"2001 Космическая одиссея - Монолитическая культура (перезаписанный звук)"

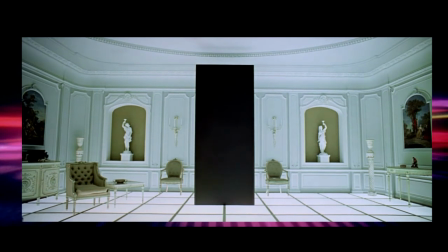Дэйв пытается дотянуться до монолита, камера встает на его место, и Дэйв превращается в так называемое звездное дитя.
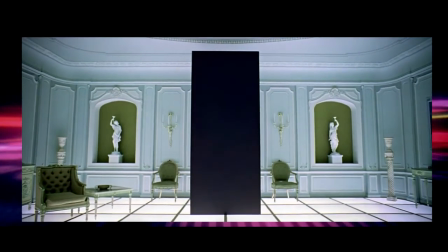Затем камера и мы вместе с ней влетаем в монолит и перемещаемся опять к Земле.
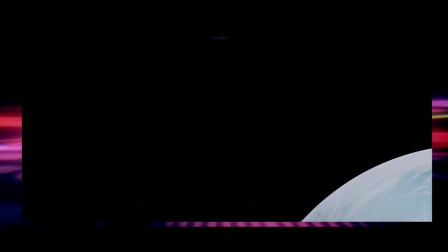В сцене снова появляется Луна и Земля, только теперь добавляется звездное дитя, которое смотрит прямо на нас.
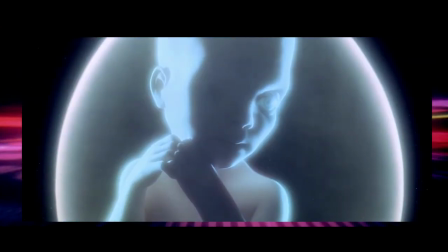поскольку в сцене все еще присутствует монолит, через который мы смотрим на происходящее.
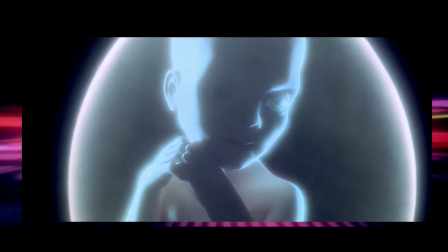И словно надеясь, что зритель понял его мысль, Кубрик заменяет непонятный шум,
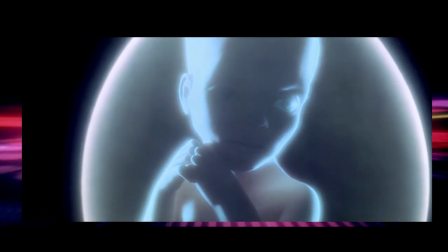который до этого играл при встречах с монолитом, на понятную всем людям музыку от Иоганна Штрауса.
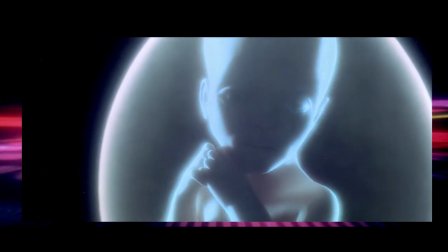Так как было сказано в начале анализа 2001-го «Космической Одиссеи», это очень сильно насыщенный содержанием фильм.
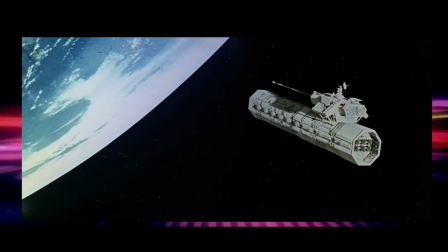Можно смотреть это кино как отличный эксперимент по прогнозированию технического развития.
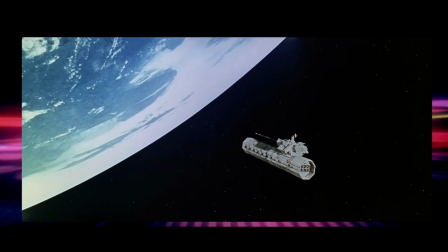Авторы «Одиссеи» успешно угадали, куда пойдет прогресс десятилетия спустя с момента премьеры фильма.
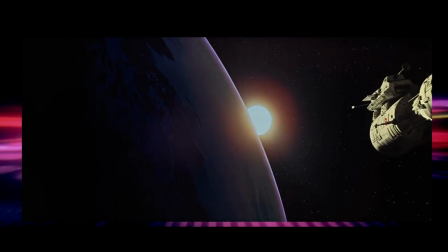Можно «Космическую Одиссею» смотреть как отличный пример кинематографического искусства.
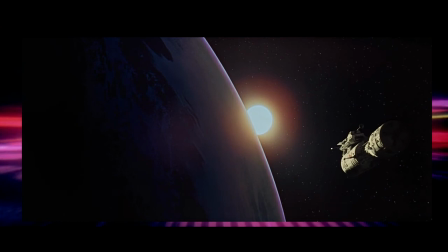Фильм просто качественно сделан.
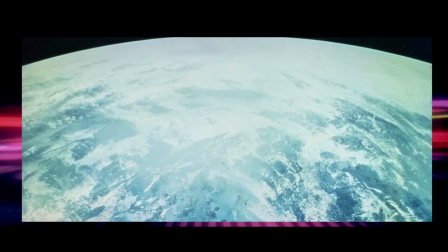Музыка, визуальный ряд, сюжет, актеры, спецэффекты – все сделано настолько крепко, что до сих пор выглядит очень впечатляюще.
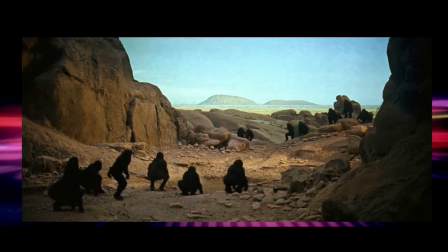Также в «Космической Одиссее» есть и политический слой содержания.
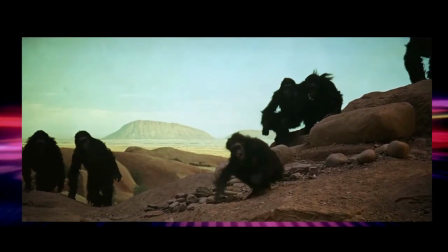В фильме показаны, хотя довольно поверхностно, отношения между разными силами в политике,
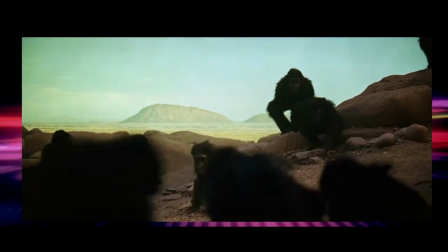в природе и просто среди людей, которые должны поддерживать хрупкий порядок социальной жизни над собой.
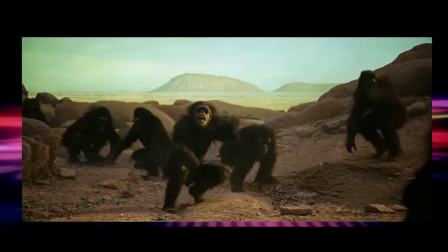И в конце концов, 2001 – это то, что называется метафизическое искусство. То есть такое, в котором зрителю за счет так называемого символизма остается много места для понимания каких-то событий по-своему.
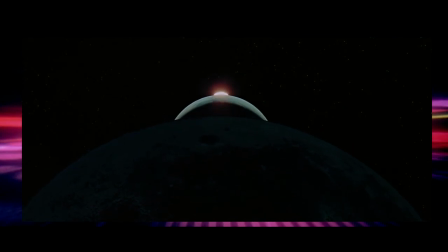Например, тот же монолит буквально является одним большим символом. Если сильно захотеть, то каждый человек сможет наделить монолит своим значением и при этом будет по-своему прав.
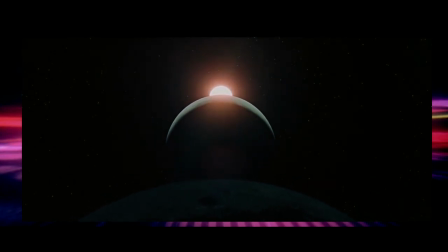Какие бы эмоции ни вызывал фильм у зрителя, они все равно логично встраиваются в сюжет, что и называется метафизика, символизм, духовность и так далее. Еще 2001 «Космическая Одиссея» – это экспериментальное кино.
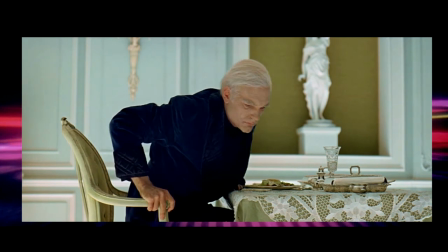Существует такой жанр в мире кино, в котором авторы пытаются принципиально пересмотреть то, как зрителю подается фильм.
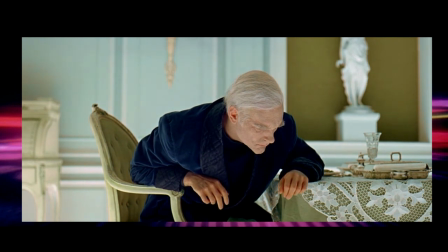И 2001 «Космическая Одиссея» – это и есть экспериментальная попытка сделать из зрителя участника самого фильма. Поменять форму, как это сам называл Стэнли Кубрик.